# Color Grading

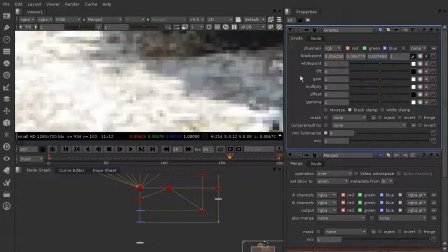(4:08)
It's probably actually going to be in these pixels right here, so we'll just sample right there for those. And let's go ahead and with our grade node selected, I'm going to hit the D key so you can kind of see this is what it looks like without it, this is what it looks like with.
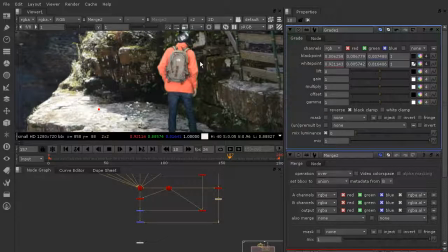(4:28)
So it's a little bit more contrasty maybe,
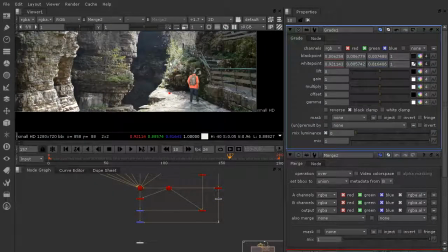(4:32)
but where he still feels, you know, just like he doesn't go perfectly, and that's okay. We can still work with that. So this is kind of our initial grade that we're doing to match him to the background,
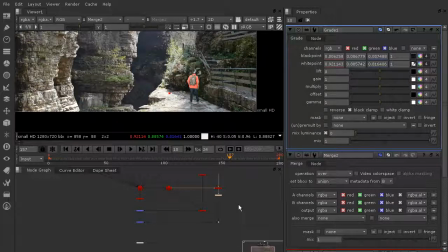(4:45)
and we'll add another grade node to kind of creatively grade him to make him optically feel like he's integrated better in the shot.
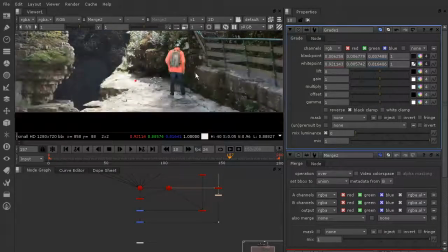(4:52)
So let's go ahead and add a color correct node after this grade. So I'll hit the tab key and type in color correct, and we'll just drop that after the grade. And first things first, I want to desaturate him a little bit because he does feel just a little bit too bright for the shot, and he needs to be much darker because he is in the shadows. So I'm going to take my gain and kind of pull that down a little bit so you can see now he already feels much better by being just a little bit darker overall in that way.
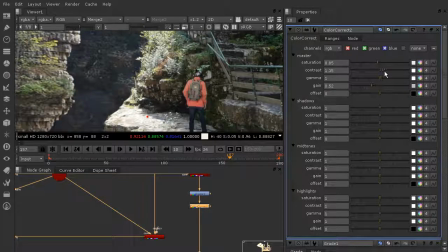(5:27)
And you can play around if you want to edit the contrast at all. I actually think he might look a little bit better with a little more contrast, but then again I would want to come in and just turn down the saturation slightly.
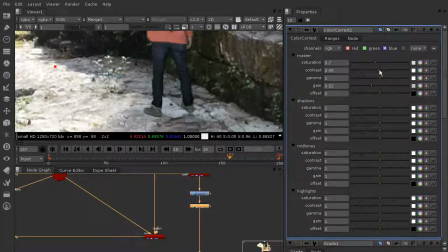(5:38)
I want to be careful though not to edit the contrast so much that we lose detail in his pants by them getting too dark, so be careful about that. Now what I'd like to do is add another grade node after the color correct. So I'm going to hit the tab key and type in grade, and this grade is to make him feel just a little more green overall. So what I can do is use the black and white point to help add some green to him.
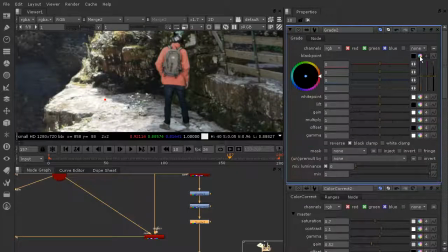(6:03)
So I can go into the colors by clicking this little color drop down, and then I can start to play around with those colors by pulling this. So you can see this is going to push him more orange or more blue, which I'm not really trying to change that.
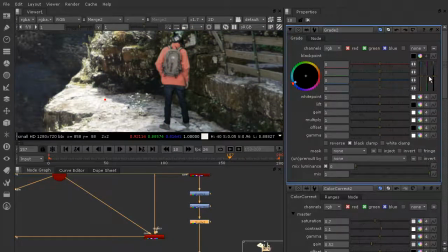(6:20)
So I'm going to undo. And then this is going to make him more green or more fuchsia. So that's what I want. I want to push him towards a little bit more green in those blacks.
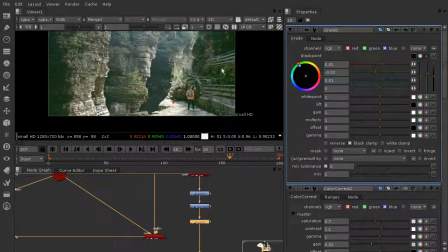(6:30)
But you'll notice that that is affecting the whole shot because it's
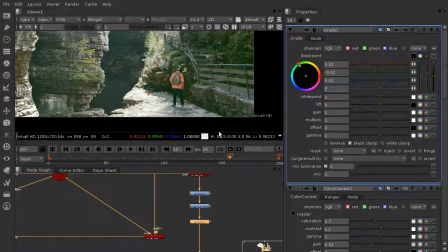(6:35)
affecting everything that he is associated with. So what we'll want to do is make sure that this is only going to be affecting him. So what we can do is go into our unpremult by and just choose our RGBA.alpha, and that's going to only affect the actor.
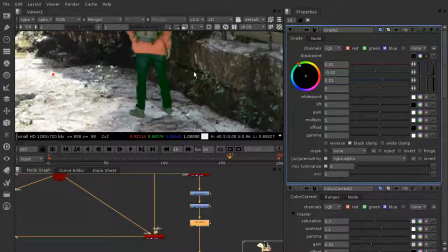(6:57)
Now you can see we may have overdone it a little bit.
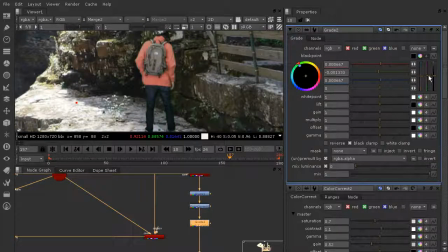(7:00)
He looks a little too green, so we want to pull that down just so we're getting a little bit more of a hint of green in here.
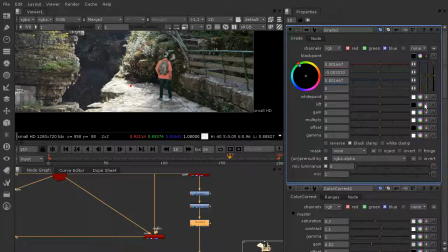(7:08)
It's very, very slight. And then we'll do the same thing in our white point. You know, I could pull it way up to be more fuchsia or way down to be more green, and I just want it to be very subtle again.
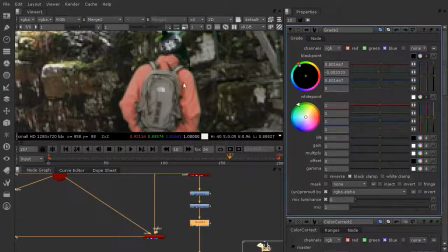(7:18)
So let's come in here where we're kind of looking at these colors, and I'm just going to start to pull that down, or rather up, excuse me. And that's going to start to make him have just a little bit of a green tint.
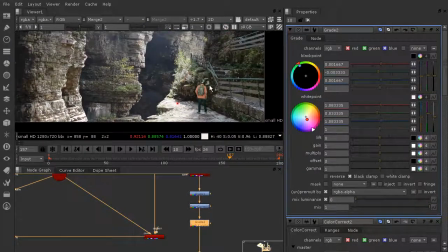(7:35)
It's subtle, but creatively grading him in this way is really going to make him feel more integrated.
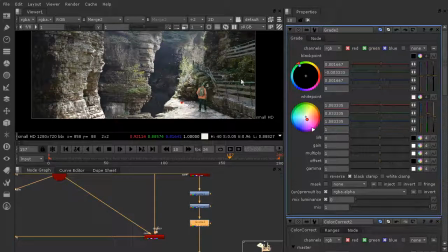(7:42)
And you can see how these greens are now really just kind of pulling and playing off of each other, and he feels like he fits there much, much better.
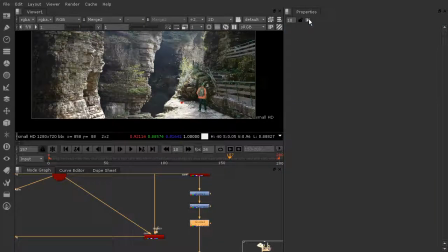(7:51)
Great. Okay, so now that he's been color corrected,
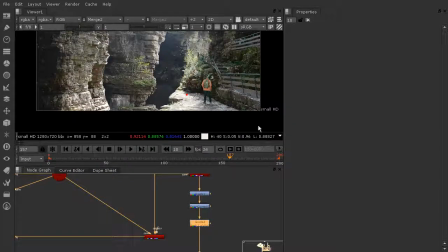(7:54)
we need to play around with his shadow and getting that kind of corrected a little bit, maybe kind of pushing it off to the side. But I also want to add a rock in the foreground, which is going to kind of be, you know, right in this area here,
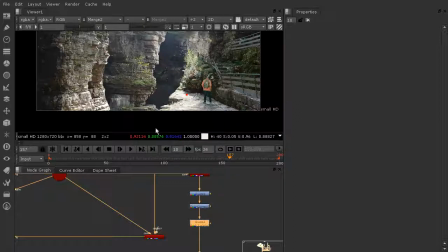(8:08)
because I want it to feel like there's something still really close to the camera that we can see a greater amount of parallax with.